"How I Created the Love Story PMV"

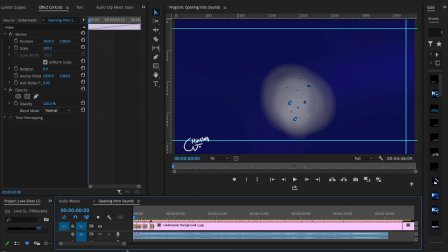[8:13]
If you go back to Premiere, you can actually see this on the timeline. So I'm going to zoom in. I'm going to scroll down. Here's the timeline. And
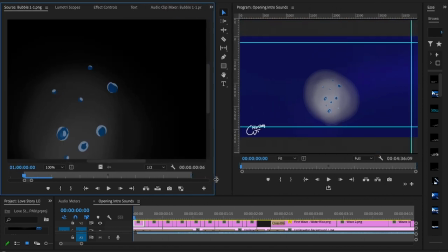[8:33]
source. Here's the bubble picture that I just showed you. Let's
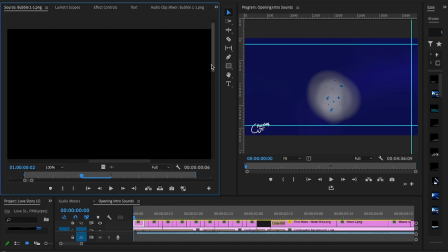[8:41]
make it so you can see it a little bit. Oh, see a little better. There is one.
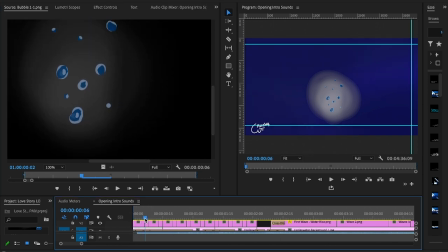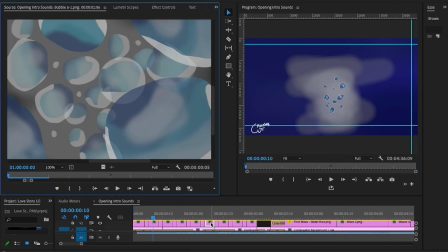[8:52]
All these different bubbles, just kind of zooming in. And beneath it, I actually have this blue background.
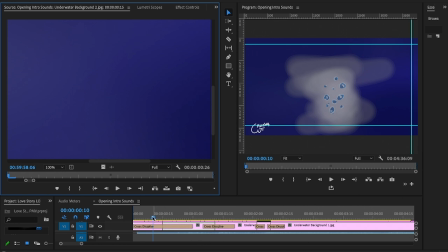[9:01]
That way I didn't have to export a ton of the backgrounds. And the thing about this blue background is
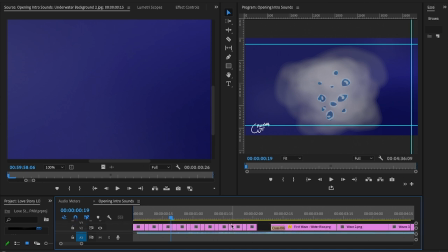[9:11]
it's also kind of how I made the rain effect. There's a little bit of
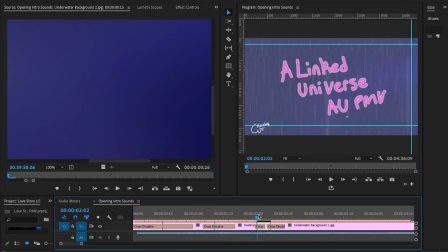[9:20]
flashes that occur. Not the rain, the lightning effect that indicate lightning. And one of the ways I did that is having this different background.
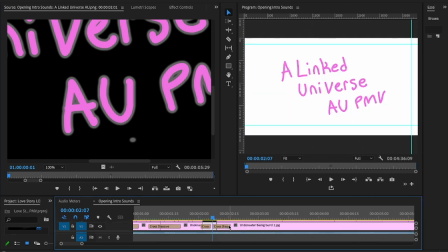[9:33]
I also use this effect where things are cross-dissolving.
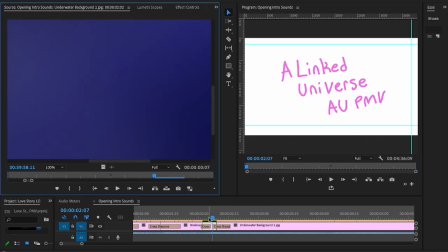[9:41]
So if I click on this background, I don't remember how I got it here.
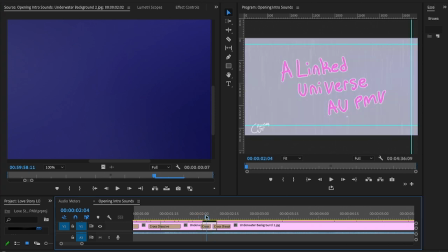[9:46]
I'm actually a little confused. Oh, it's just the cross-dissolve.
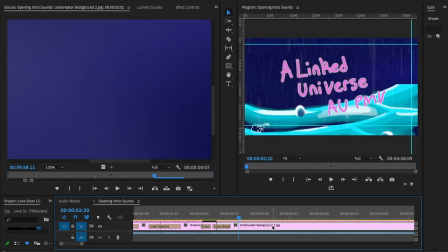[9:52]
This is the water rising, though.
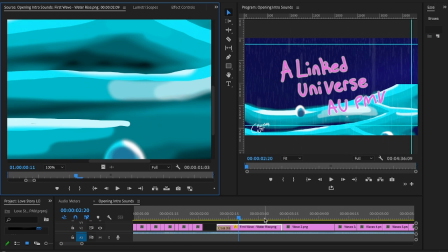[9:57]
This is interesting. So this water actually starts up down below.
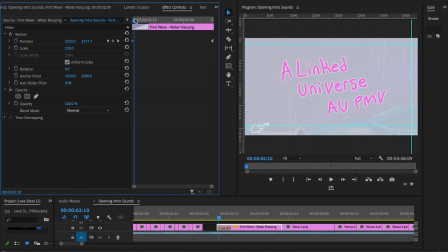[10:03]
And how I did that is key points. Now these are key points, and you go into effects controls to do this. And the image would be still if not for the fact that right here on the position thing,
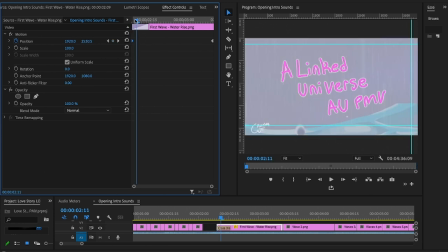[10:17]
as you go, I make it go up. Well, actually, to go up is to go
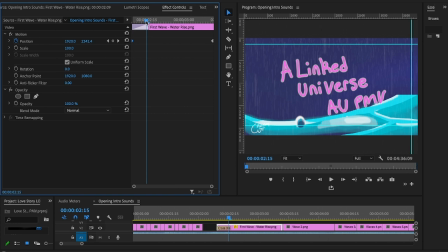[10:23]
down. Going down is going up inside of Premiere, but the picture is going up and it's rising
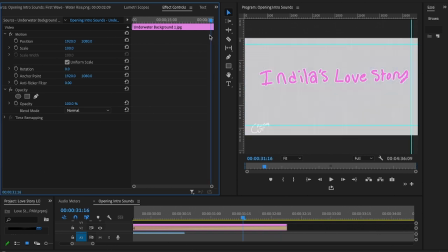[10:31]
into view, indicating that the water is rising.
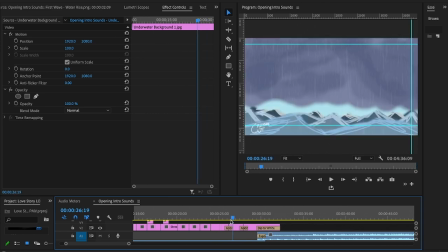[10:37]
And I just put all these pictures into one huge sequence.
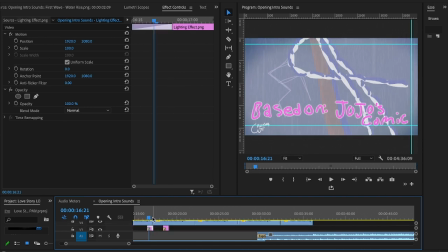[10:44]
And here's the lightning right here, actually.
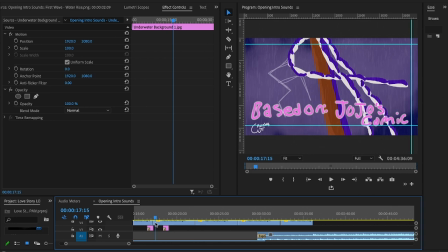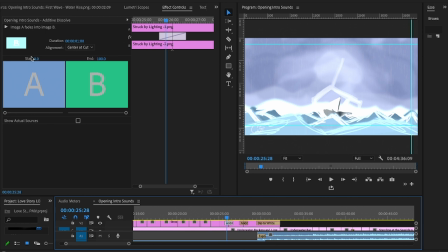[10:52]
And then I also used these transitions, like add, dissolve. And transitions can actually be found in the effects folder. And these are like very basic transitions. You don't need fancy transitions to make something look cool. But add, dissolve kind of just overlays the two images in kind of this flashy matter.
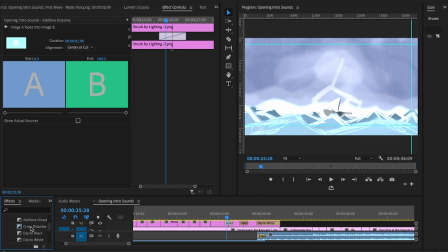[11:13]
Whereas cross dissolve is kind of less flashy.
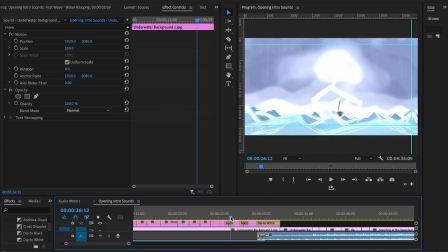[11:16]
And add, dissolve is really good for making that lightning effect that we get whenever the boat disappears.
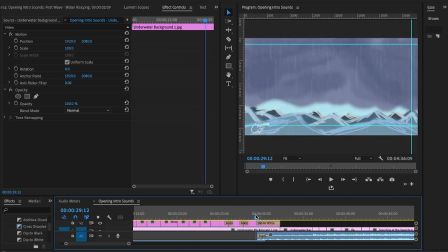[11:25]
And then it just dips to white with the sound of the storm ending.
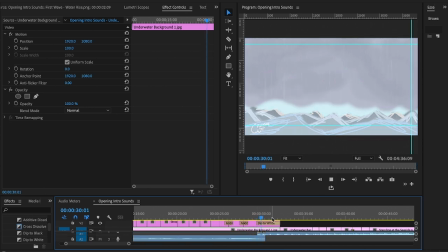[11:31]
Like that.
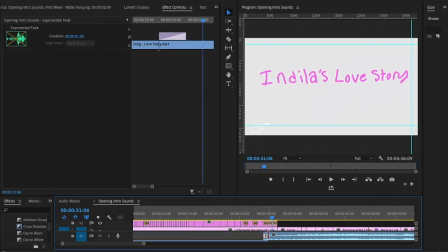[11:34]
And you can see there's actually 2 layers of audio because I want to slowly put in this audio of the song
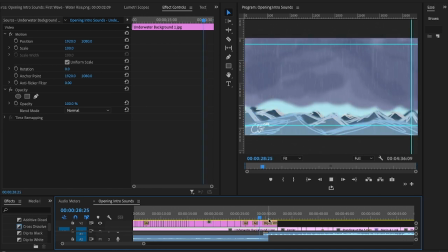[11:45]
going over the end of the storm, like this. Yeah.
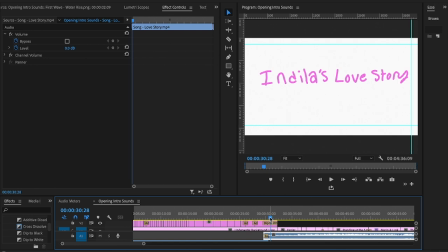[11:50]
And the wind sounds that are in this video actually come from the song.
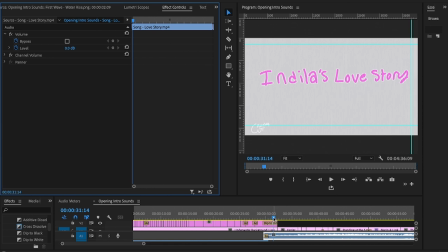[11:55]
That's actually part of the actual song. The song starts out sounding, and this is kind of what inspired me to make this video.
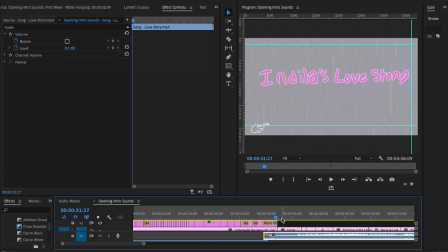[12:01]
The song kind of starts out sounding kind of like it's underwater. It's muffled by something.
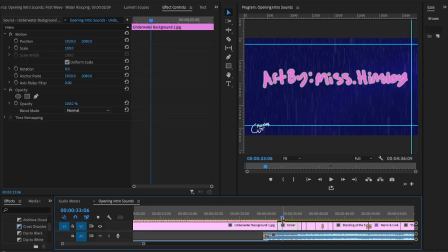[12:08]
If you can kind of hear that. There's like some sort of storm or turmoil, which kind of is what got me into thinking, ooh, this could be interesting.
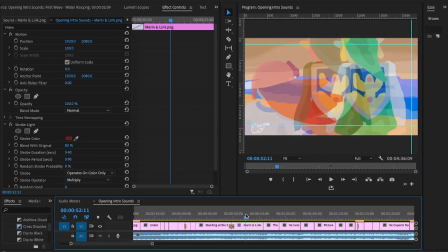[12:18]
We're actually going to move on to some more interesting parts.